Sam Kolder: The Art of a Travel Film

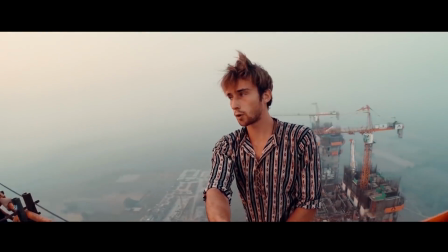4s What's up guys, it is currently 6am in the morning here in India and we're on a crane.
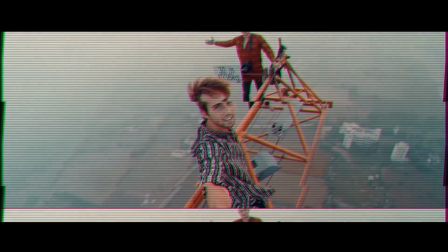12s
Ok, this looks pretty cool, but what if I told you this was his job?
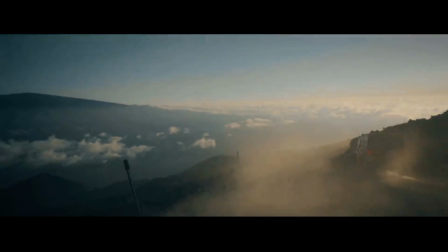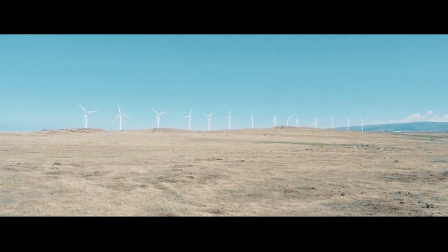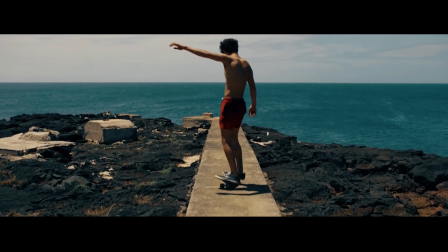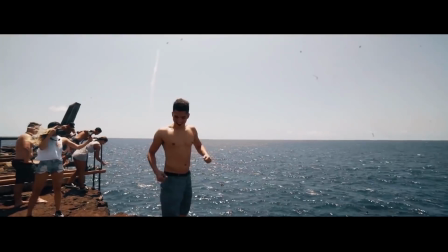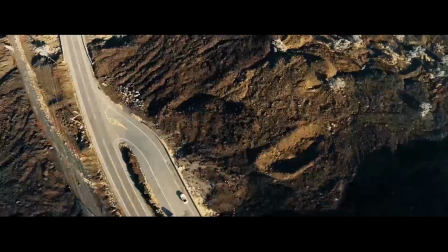38s
Sam Kohler creates travel and lifestyle videos for different companies around the world.
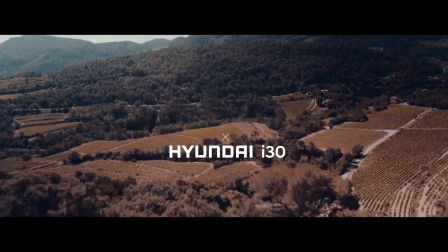43s
The reason that so many companies have decided to work with him is because he has a very unique film style.
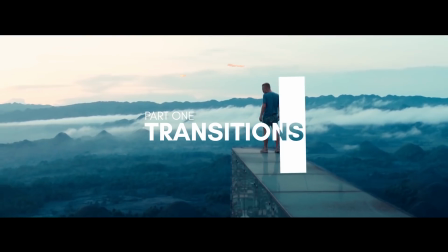48s
One thing you'll notice right away is his use of transitions. This creates a feeling of almost seamless camera movement.
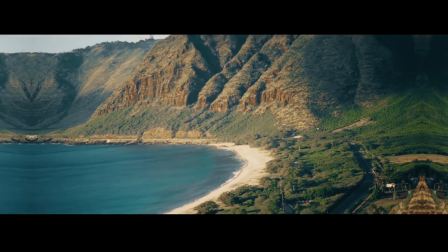55s
One of Sam's most recognizable transitions is this zoom in or zoom out effect.
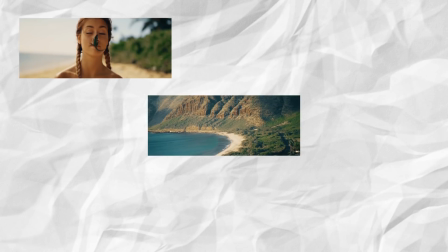61s
He uses it to reveal more of a certain location and to combine different focal lengths.
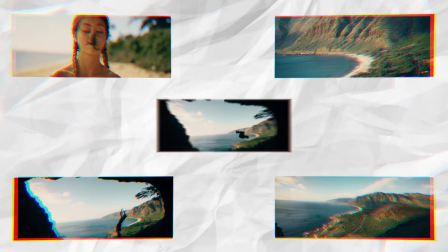66s
Additionally he often utilizes a luma fade.
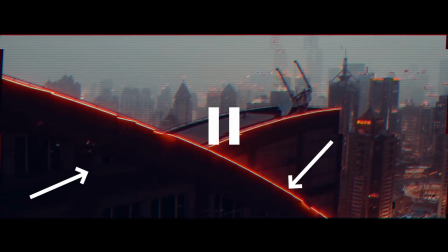70s
In this shot he first outlines the building then bleeds in the shadows into frame, followed by the mid-tones, then highlights.
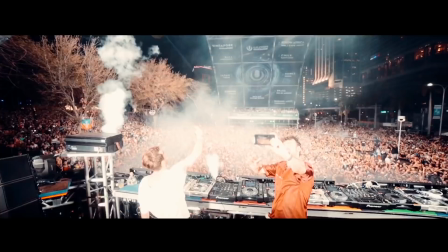78s
Finally, another one of Sam's transitional techniques is to use fast-moving shots between clips to keep the flow and pace constant.
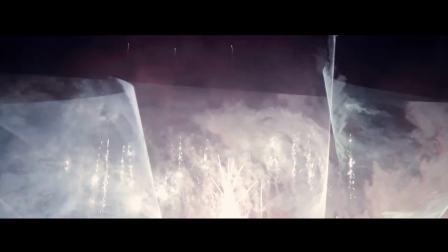86s
This can be seen here with the sand and fireworks, or here with the surface of the water wiping over the frame.
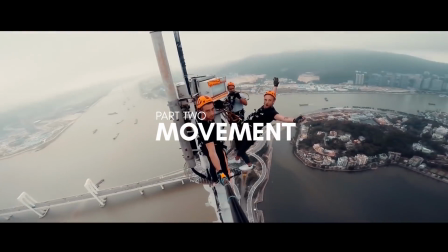98s
Movement is a cornerstone in Sam's arsenal of editing techniques. It allows for situational continuity throughout the timeline of his films.
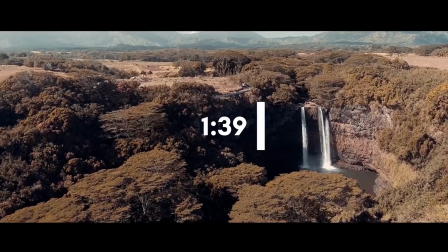104s
This can be seen here at the 1 minute and 39 second mark of his My Year 2016 video.
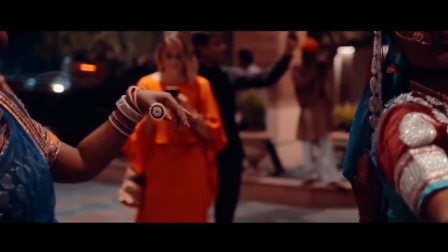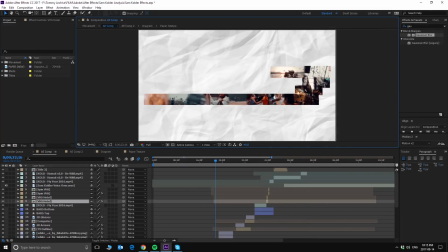117s
If we were to diagram out the movement throughout this scene, it would look a little like this.
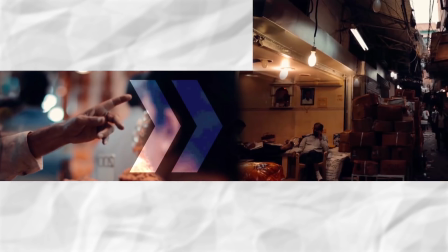122s
Notice how the leading lines create a seemingly continuous motion as the scene progresses.
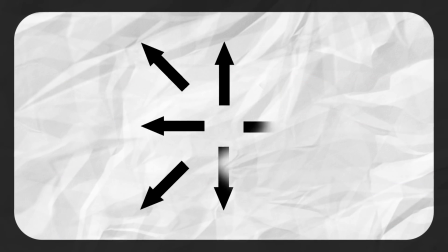127s
Sam's camera movement is not only restricted to a lateral plane, but he also allows it to progress forward through the scene to create a 3D-like effect.
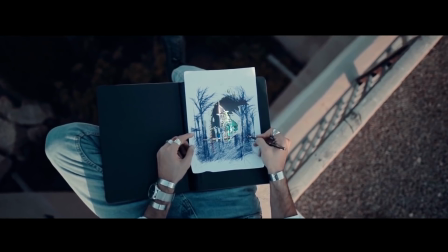134s
Two examples of this are in this shot, and in this shot.
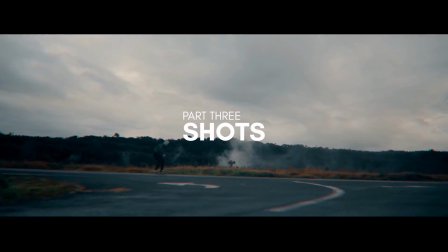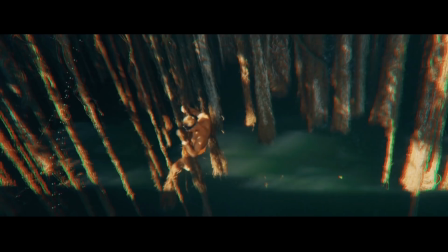145s
In order to get varied perspectives, Sam uses several different types of cameras. He regularly switches between GoPro, drone, and DSLR footage.
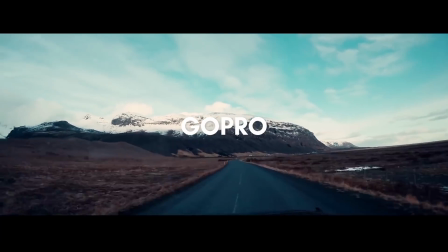154s
Here he uses a GoPro. This helps capture a first-person perspective of what he, the filmmaker, sees.
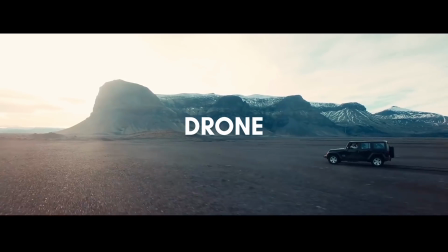160s
Using a drone, he is able to capture aerial footage, which gives the viewer context of his location.
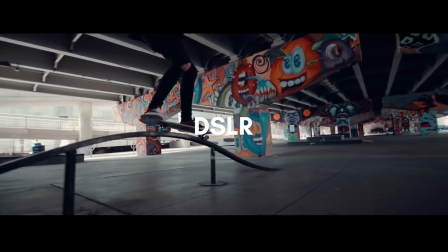169s
With his main camera, a Canon DSLR, he uses a stabilizer to help smooth out his footage.
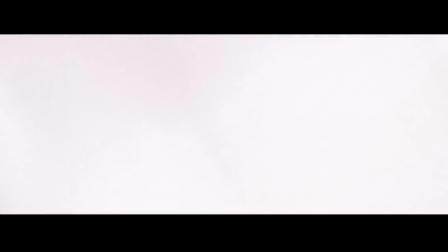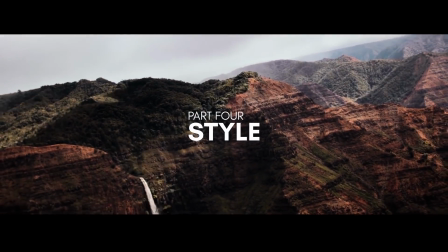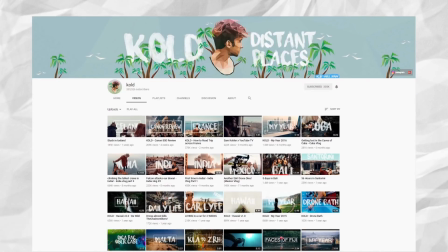184s
Another thing to note is the way he creates his titles. Each thumbnail features the same font, Surfing Capital.
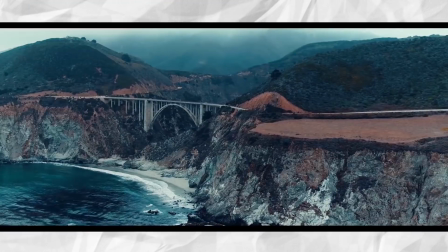191s
The font itself has a very handmade look to it. This creates juxtaposition between the professional look of his videos and the rugged style of his titles.
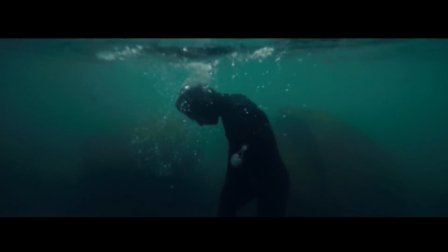201s
A staple to Sam's films is his use of slow motion. By slowing down the footage, it creates a sense of suspended reality, while bringing you into a new world.
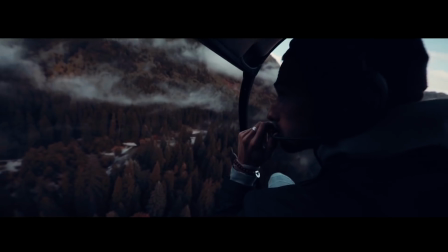210s
As well, it helps to stabilize the footage and add to the general flow of the video.
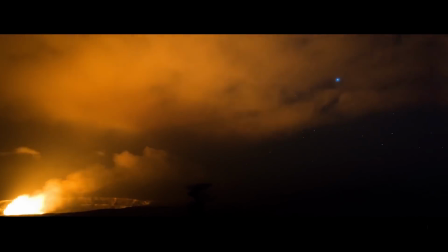215s
Everywhere you look, timelapses are riddled throughout his films.
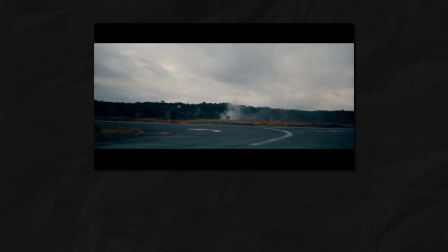219s
If you laid out a timeline from his Hawaii 2.0 video, you would recognize that there are exactly 17 timelapses, spaced evenly along the 4 minute runtime.
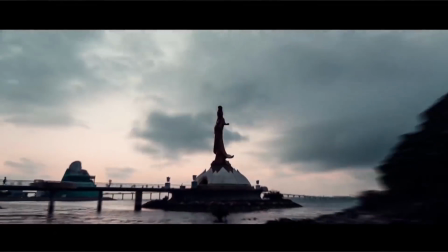228s
Sam incorporates timelapses to show the passage of time and to give a break between different locations.
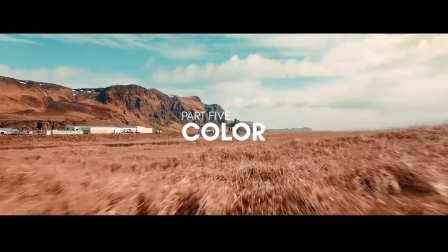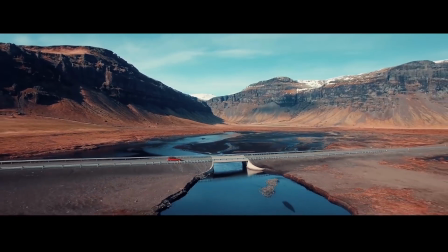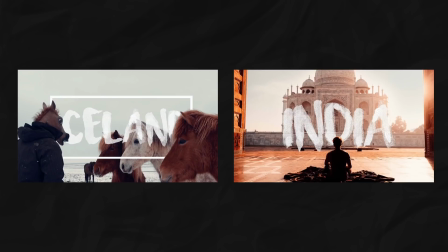246s
If we were to compare the color from two of Sam's videos, Stuck in Iceland and India Vlog Part 1, we can see that they both have this orange and teal look to them.